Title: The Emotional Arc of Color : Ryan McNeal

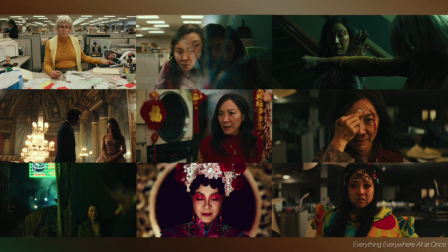8:19 An endangering experience for her
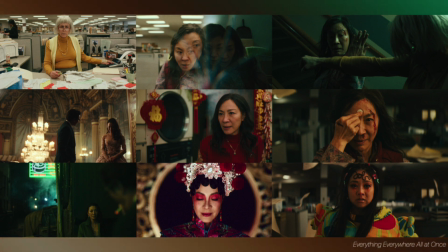8:23 The most warm and pleasant colors Come when Evelyn feels the most realized Either how she wishes she was or later when she accepts who she is. And again, none of the color grades here are true or real, but they are a visual manifestation of Evelyn's experience, and it's believable from an audience perspective. And ultimately in this film, it helps us keep it all straight because there's a lot to take in.
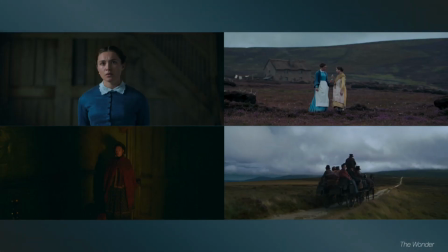8:58 This one's probably a little lesser known. and it's a newer film, highly recommend on Netflix.
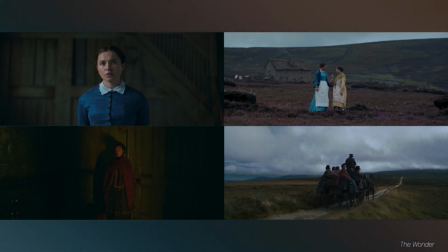9:03 I really fell in love with the color. It's called The Wonder. It takes place in a remote village in 1862 Ireland where the townsfolk believe a miracle has occurred.
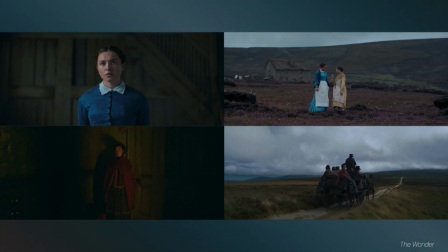9:16 And the townsfolk have Florence Poo's character come out to their town to verify the miracle. And what she finds is a teeny tiny farming community like devastated by you know weather and lack of access to any resources and they harbor a lot of superstitions about religion and whatnot. What I love about the color here is what it does for the mood and tone. The way the grading has been done,
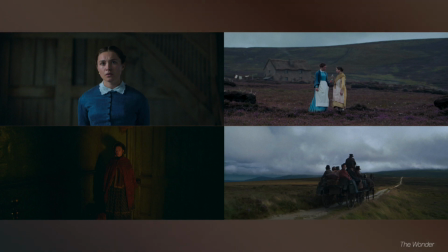9:44 the look is very devastating and bleak and it makes it hard to believe that a miracle could possibly have occurred in this place because it is literally the worst place you would ever want to live. No one would want to live here. And this look helps the narrative because it sows doubt into the audience,
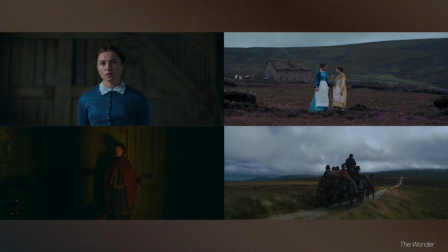10:03 and that dovetails nicely into what the main character believes, because she also doubts the veracity of the miracle. And then through the film, although most of it's bleak and cold like the images you're seeing here,
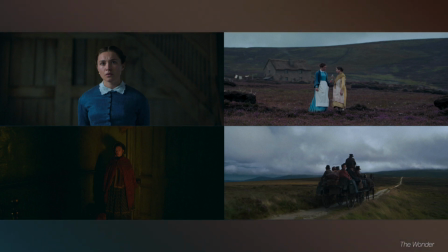10:20 there are sparse moments of joy for her character, and those correlate with the few warm and rich scenes that we actually get during the movie. There's like three of them. The rest it's this the rest of the time.
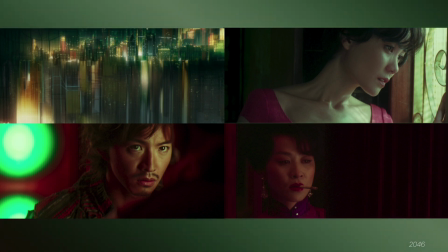10:34 A filmmaker I wanted to mention is Wong Kar Wai.
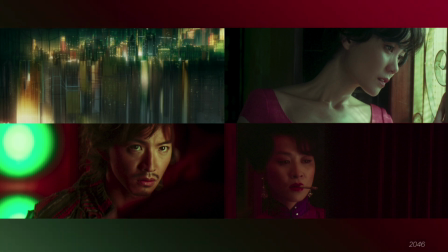10:39 He's known for his highly visual and emotionally resonant work and one of the reasons that for that reputation is that he has a very strong and intentional focus on color as a storytelling device.
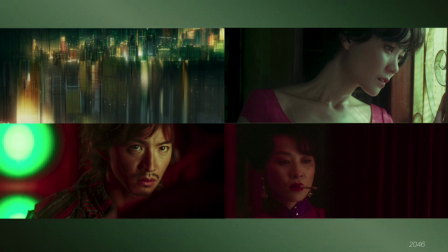10:53 Many times he has his characters bathed in specific hues of colored light,
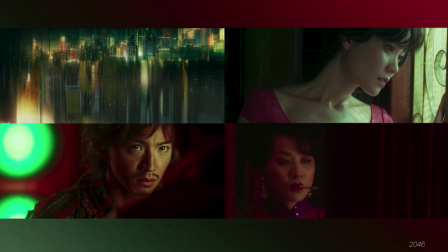10:58 and those colors often adhere to our collective psychological association of hues. So red will symbolize passion, lust, love, and green, jealousy, and yellows.
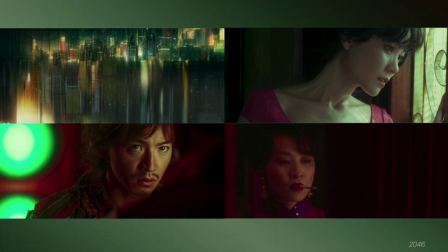11:13 And blues and pale blues for loneliness and longing and white for mourning. It's cool to see a director be so focused on color as a storytelling element because oftentimes it's sort of a secondary consideration and it's usually the DP's responsibility to think about it. But there are several directors that color is a primary tool in their kit for telling the story. And then this film is 2046, and nearly every shot in the film is a work of art, so highly recommend. So that's all great. How to implement any of this knowledge?
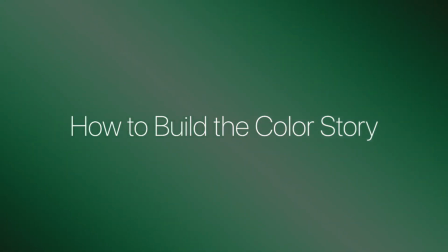12:01 Where to start? So I've got three sneaky secrets every DP doesn't want you to know.
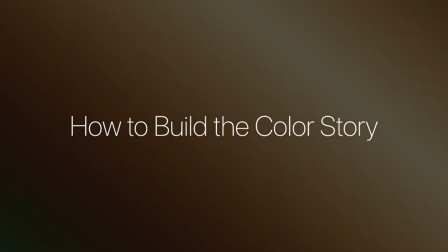12:08 So here's the three directives that I have to help you begin to consider color as a storytelling tool.
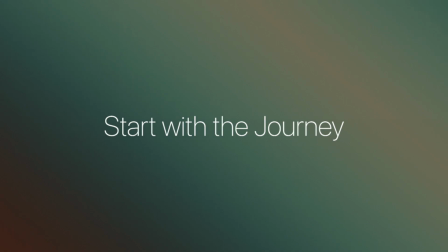12:16 So the first one is start with the journey. It's like Jason was saying, the broad strokes of your color grade are the most important to start with first.